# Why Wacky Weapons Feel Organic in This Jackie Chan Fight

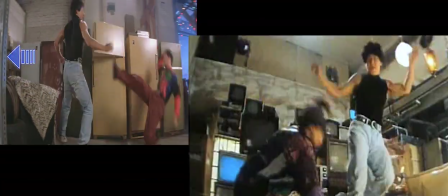[4:05]
This divides the area Jackie's in right now from the area he's going to end up in later in the fight.
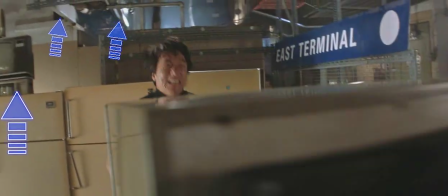[4:11]
This one shot beautifully sets up stuff that gets used in the very next shot. You You can see the I-beams on the ceiling that Jackie's going to use when he gets crushed against this fridge, or almost gets crushed.
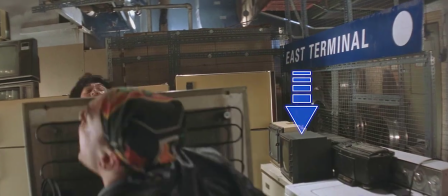[4:19]
The electronics he pushes off of the washing machine reveal the TV and stereo that another guy uses.
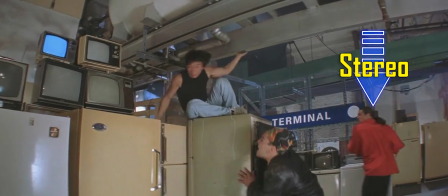[4:24]
Guy grabs a stereo, tries to smash Jackie with it. Jackie rolls to the other fridge, which of course we've been seeing this whole time.
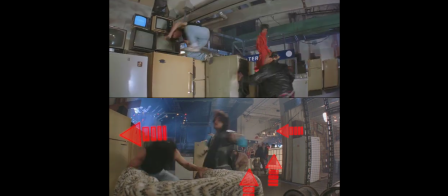[4:30]
Does this cool stunt? Do not underestimate this detail of leaving a trail of everything that got used.
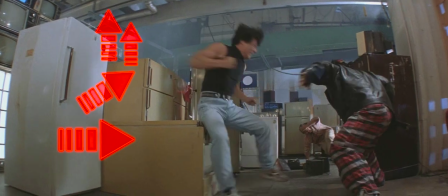[4:36]
Fridge he rolled down, fridge he was on top of, two I-beams that he used, fridge that almost crushed him, washing machine in the background,
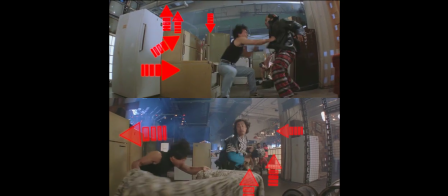[4:41]
stereo that he almost got hit with. we are reminded constantly of things that just happened. This helps the fight scene to feel like a coherent story from beginning to end.
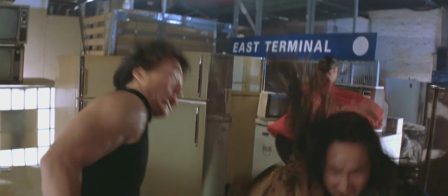[4:50]
What's he grabbing off of the dryer? It's actually TV that hasn't been there before. It's bigger than the ones that were there earlier.
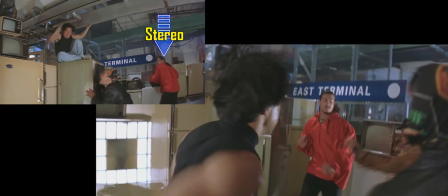[4:55]
But since we've been seeing TVs everywhere in this part of the set, and we saw TVs and a stereo on top of the dryer previously,
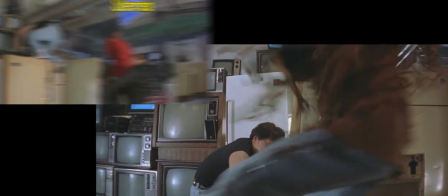[5:02]
it still feels normal that he picks up a TV that wasn't there before.
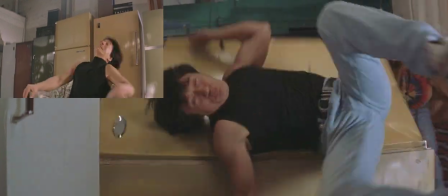[5:06]
I love that the fridges have progressed from using the fridge to hit somebody to using a fridge to trap a prop and now it's going to be used in a moment to trap a person.
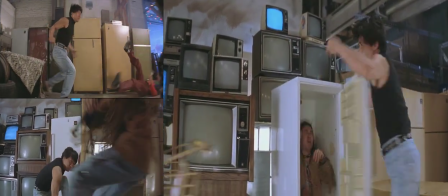[5:14]
They started with a small more or less normal idea with the choreography and escalated it as the fridges got used more and more.
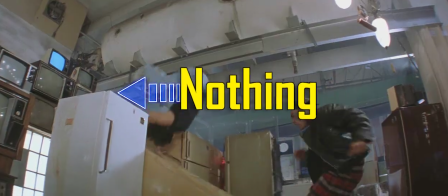[5:20]
The placement of the props in the set for this fight aren't perfect though. There was nothing on top of this fridge before and now there's this empty tv frame.
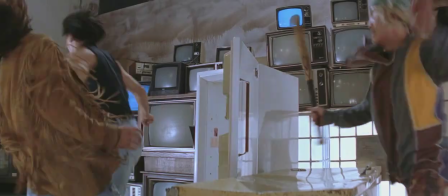[5:27]
It's nothing important and it's just a minor prop that gets used but clearly they had the idea for it after and they still made sure to put it in multiple shots before it gets used.
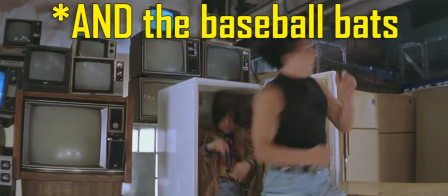[5:35]
Unfortunately the shopping cart does come out of nowhere though, and this is where we're going to start including the Hong Kong version.
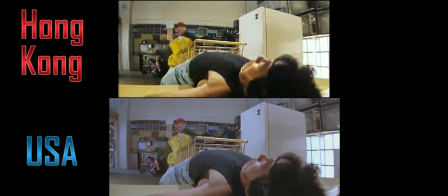[5:40]
So far we've been looking at the North American version, but here they actually took out a couple of swings when the shopping cart hits Jackie.
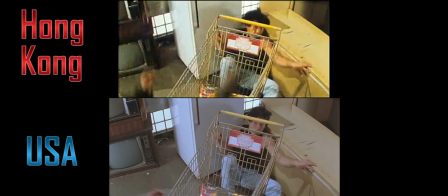[5:45]
It cleans back and we can see the baseball bat in the background that he's going to end up using. However, that doesn't matter in the North American version because they cut this entire little spot out.
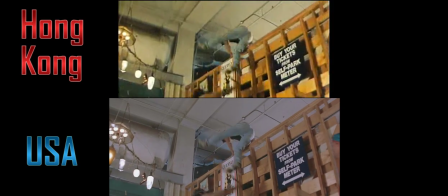[5:54]
I like it! I think that's a cool kick. A West Terminal sign and pinball machines mean we know exactly where we are, we already know we're back by the pool table without even seeing it.
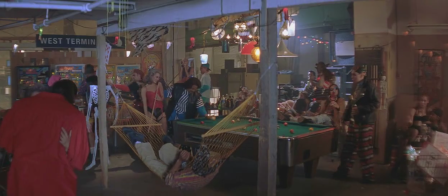[6:02]
Hey, look at this box full of bottles! You remember these from this earlier establishing shot? Yeah, they don't come out of nowhere.
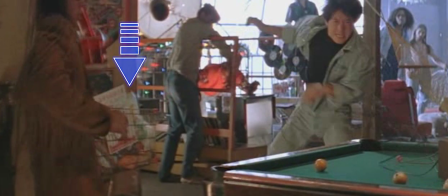[6:08]
Even when Jackie threw the electronics on the pool table. There's the box of bottles. However, it doesn't matter if you live in North America because they cut the box and bottles out.
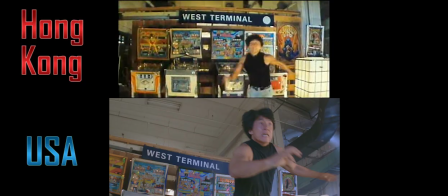[6:17]
As a result, in the North American version, it does feel like these bottles just magically appear on the pool table.
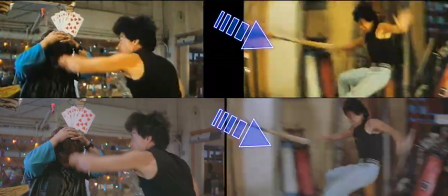[6:23]
Jackie's gonna end up in this back room where there's a bunch of TVs and sporting goods lined up along the wall. But earlier, that was a bunch of fridges.
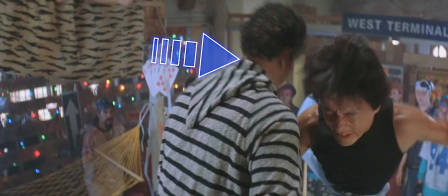[6:29]
Maybe they just thought the fridges looked better in the beginning and planned on switching them all along, or they didn't come up with a sporting goods idea until later on, and then they switched everything.
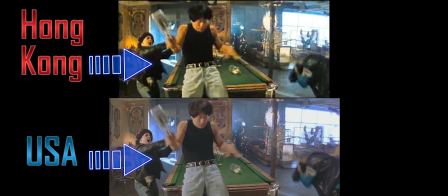[6:38]
Another baseball bat out of nowhere, but everybody in this gang has a baseball bat.
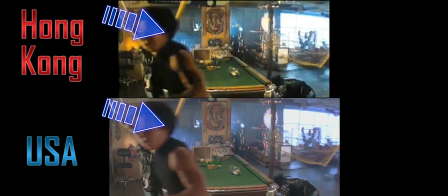[6:42]
This is the first time Jackie uses a pinball machine, and as is the normal Jackie fashion, he gets hit by somebody else into the object before he uses it.
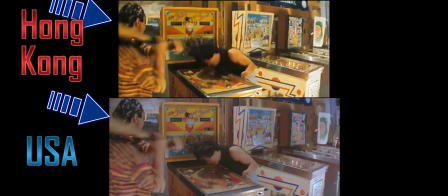[6:51]
Someone comes out of the room where we're going to end up, which really draws our attention to the idea of using the doorway.
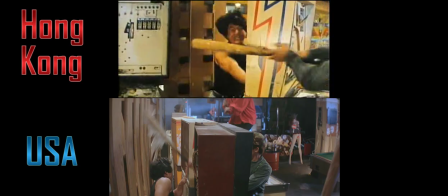[6:56]
And of course, in the North American version, they cut out a whole bunch of the pinball machine stuff where Jackie is sort of not moving forward and progressing.
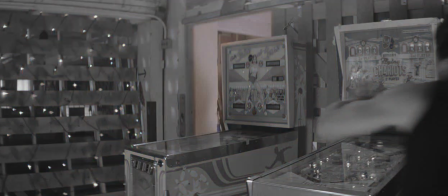[7:04]
He's kind of getting stuck and overwhelmed. Notice how the doorway to the other room keeps creeping in from the left, taking up more and more of the frame,
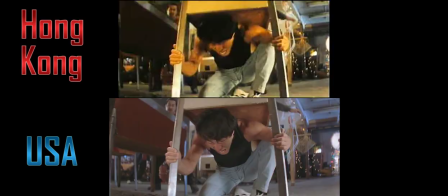[7:11]
while the pinball machines are creeping off screen to the right as we're getting to the point where they're not going to be used anymore.
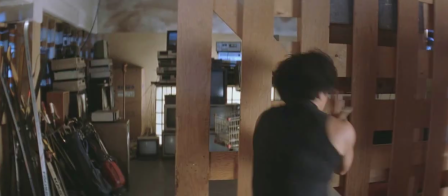[7:16]
Jackie is pretty much already engulfed by the frame of that doorway that he's about to go through. We're finally seeing the cross-country skis in the background.
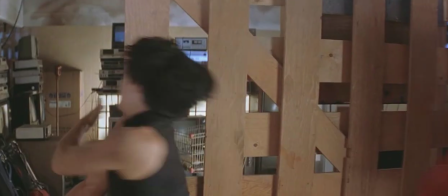[7:24]
Alan Sitt does an amazing job with this hit. Look at how close this is to actually hitting Jackie in the head.
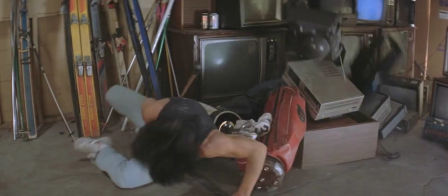[7:29]
Way to go. And of course, when he's hit, he touches the cross-country ski that he's about to use,
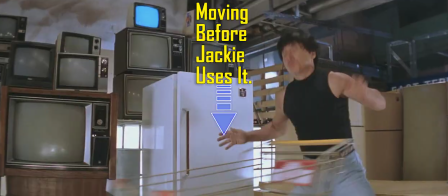[7:34]
making it move to draw our attention to it before it gets picked up helps us to feel like not just that the prop didn't come out of nowhere,
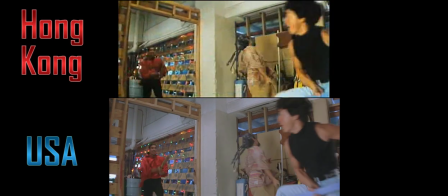[7:42]
but the decision to use it didn't come out of nowhere. Another part of the fight completely cut out for some reason.
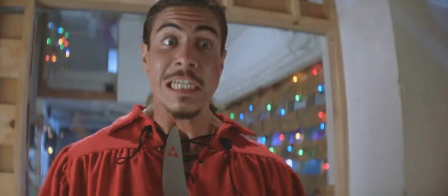[7:47]
Jackie exits that room back to the main area, and we're going to get something really cool. Check out this shot.
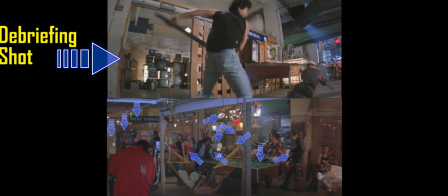[7:52]
If this was our establishing shot for the fight scene, this is our debriefing shot. You do not get that in a lot of fight scenes, do you?